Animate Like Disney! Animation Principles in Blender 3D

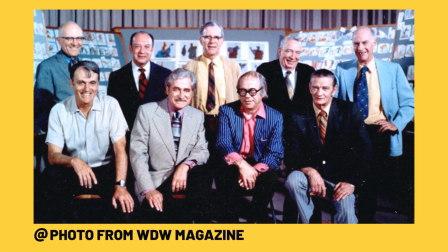These are Disney's nine old men, legendary pioneering animators.
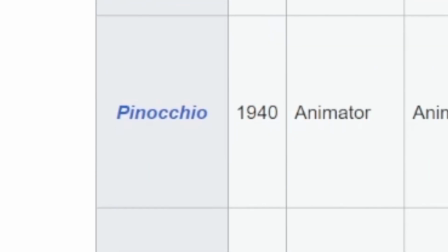They created Snow White and the Seven Dwarfs, Pinocchio, Fantasia, Dumbo, Bambi, and more.
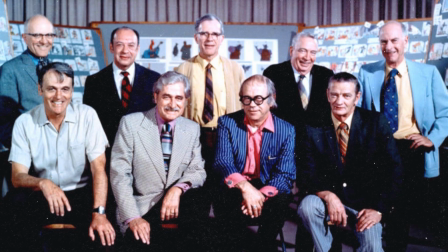But we're going to be focusing on two of these animators specifically, Frank and Ollie.
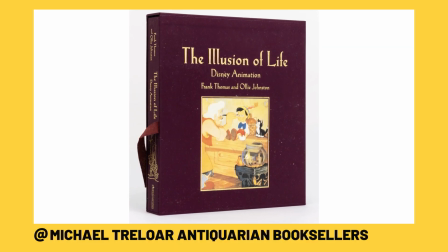The reason we're focusing on them is because they wrote The Illusion of Life,
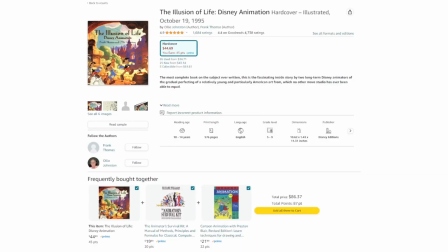which is an incredible book that can be a bit expensive on Amazon, but it has a lot of great knowledge for animation.
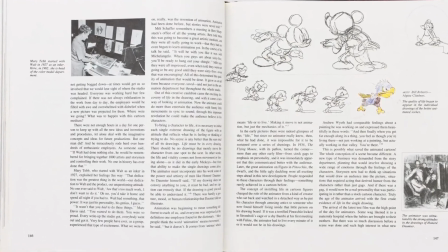But most importantly, they break down the 12 principles of animation,
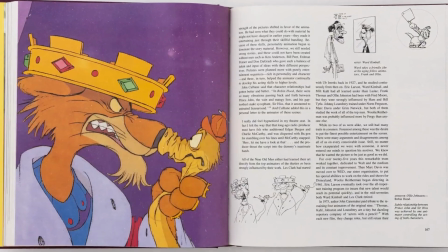12 principles that they use to create the magical animation that we see in Disney films today.
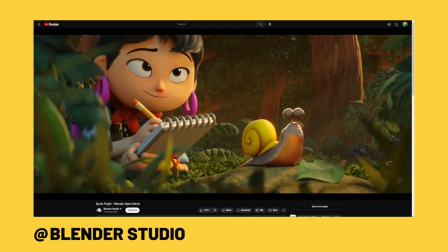Mastering the 12 principles of animation is mastering animation itself. So we're going to be going through all of these one by one and using Blender Open movies as an example.
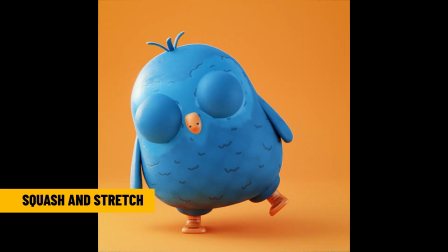Squash and Stretch is probably the most popular principle and you've most likely heard it even outside of the context of this list.
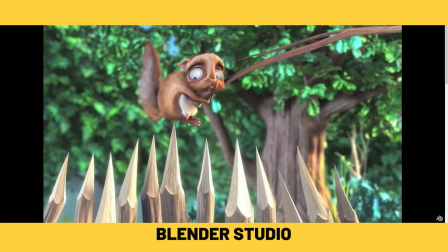And what it can do is give a sense of weight, flexibility, or impact to the objects that you are animating by squishing and stretching them.
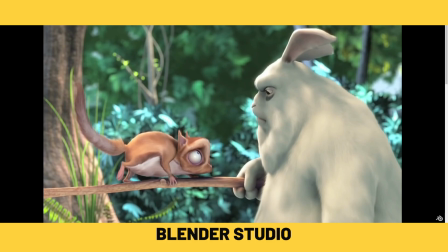This is normally done by extending the armature past its limits or by using the scale function.
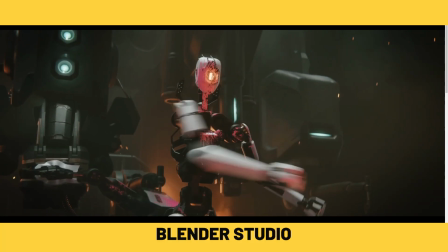It's important to note that if you're doing a realistic animation, say such as charged, you need to ensure that the objects you are doing maintain volume.
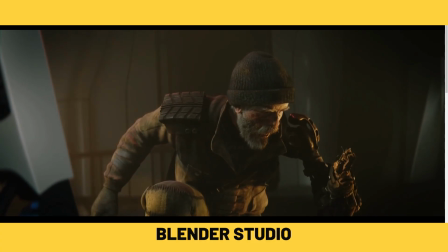So when you stretch it down vertically, you need to also apply that to the horizontal stretch as well in order to convey realism.
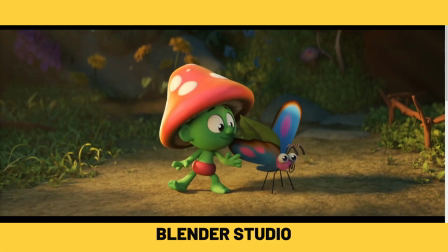However, if you're doing an unrealistic thing such as Sprite Brite,
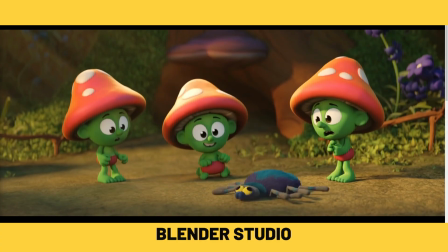you can go ahead and use the Squatch and Stretch to add a cartooniness or rubberness to your characters
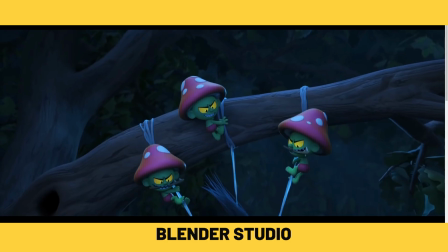to add comedic effect or to emphasize some of the impacts that they are receiving.
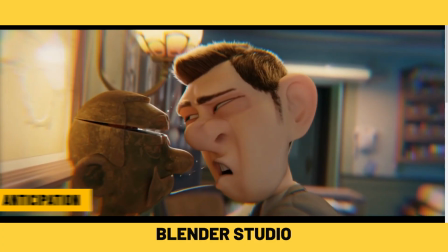Anticipation is used to prepare an audience for a character's action. For example, swinging a baseball bat or throwing a ball.
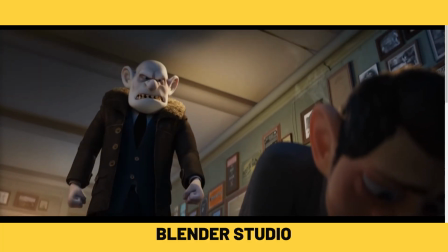The character will pull back slowly before releasing all that energy forward quickly.
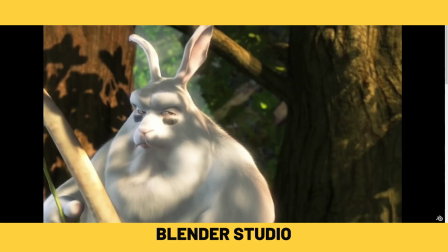This is shown to great effect in Big Buck Bunny and some of the fight sequences and how they'll line back for the impact of their action.
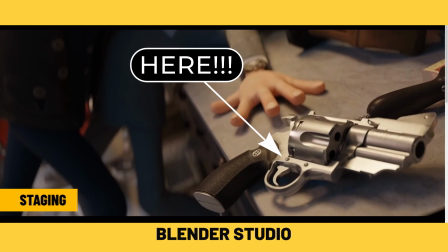Staging refers to bringing the audience's attention to an object or point of focus within a scene.
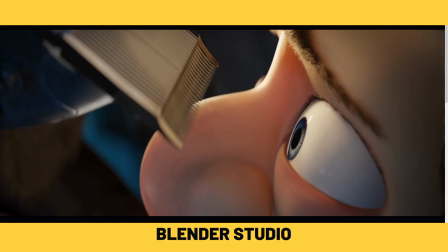Now, this is oftentimes done with cinematography, lighting, shadows, color, and more.
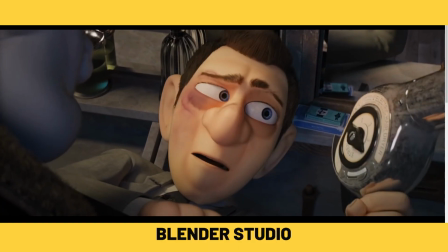However, motion plays a role in this too. Let's take a look at charge as an example.
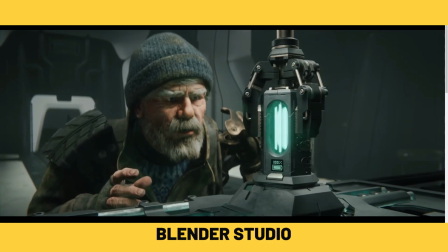In this scene,
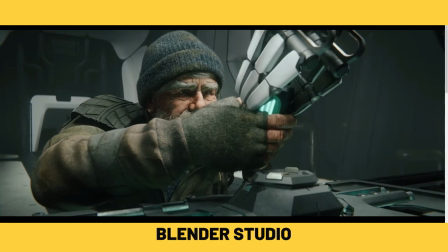very much the battery is the point of focus as it is the most important element or object of this entire short film.
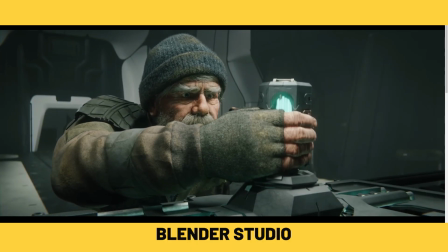And you'll notice here that motion is used to help convey attention to that battery, that as he goes to grab the battery, it is stiff and in place.
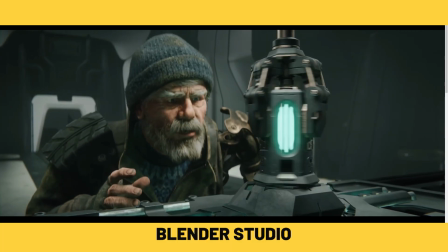So it is holding all the motion around that battery to get it to move.
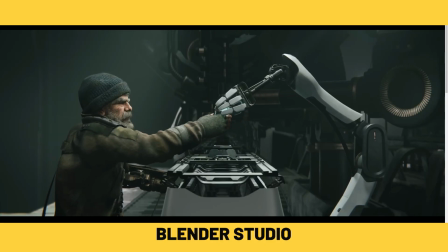And then shortly after we see here that with the robot, they're fighting over with the battery being the center element of kind of gravity in the scene
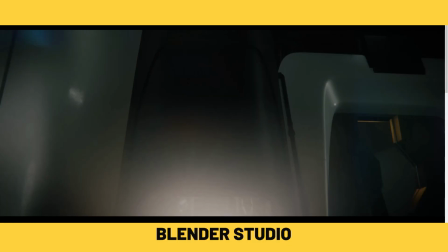and conveying a lot of weight and importance as it kind of pushes the characters around so to speak.
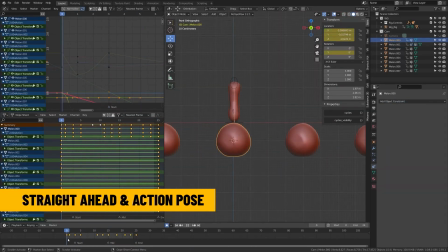Now straight-ahead action and pose-to-pose is actually kind of faded with 3D animation.
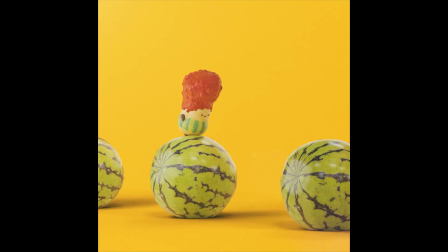So straight-ahead action implies that you actually would just animate board frame by frame as you were drawing,
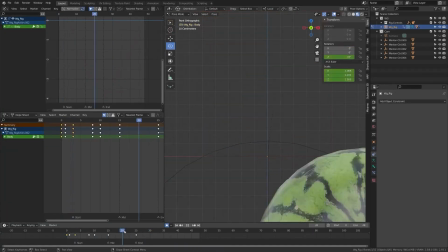whereas pose-to-pose would be that you would draw the keyframes and then go back through and draw the in-between frames.
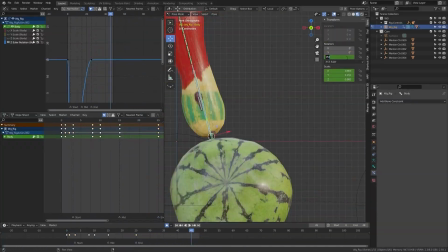Of course with 3D animation we primarily work within keyframes and the computer actually draws the
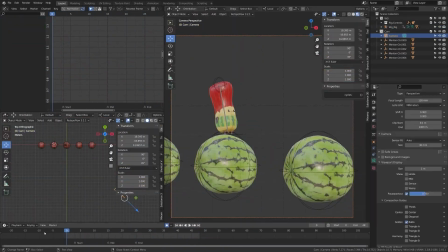in-between frames for us while we manage all the other elements within the graph editor.
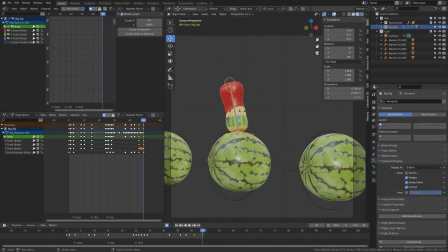However there are still some instances where you may want to do straight ahead action and you can actually just play with your character and move them forward frame by frame.
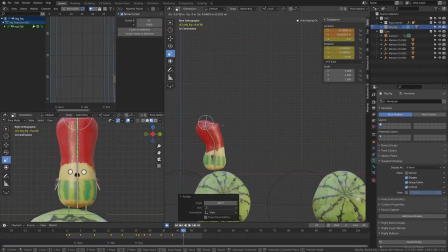This is something that I've done in some of my stop motion animations before to kind of
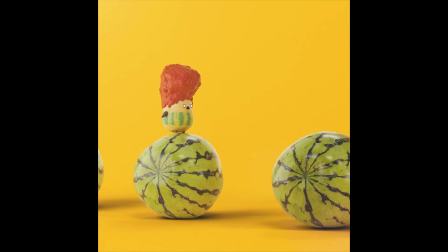intentionally get a few more errors in there and give it more of a stop-motion look.
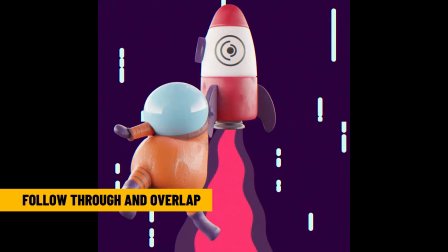Now follow through and overlapping action are some of my favorite principles because they
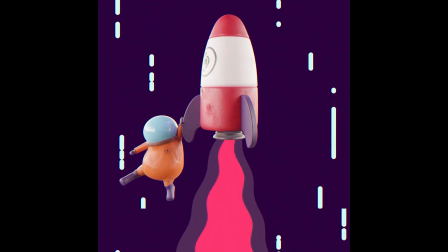convey a lot of character and just kind of like fun motion when animating.
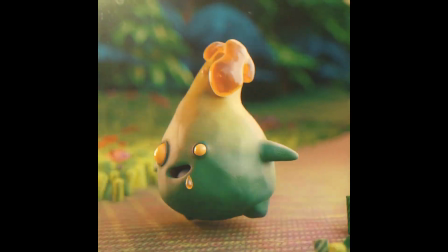So let's say that you're working on a character running. Well their ligaments may move at a different pace.
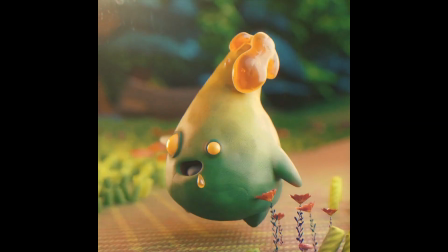So you could safely say that your legs might be carrying your torso and then your arms might be dragging behind just a frame or two.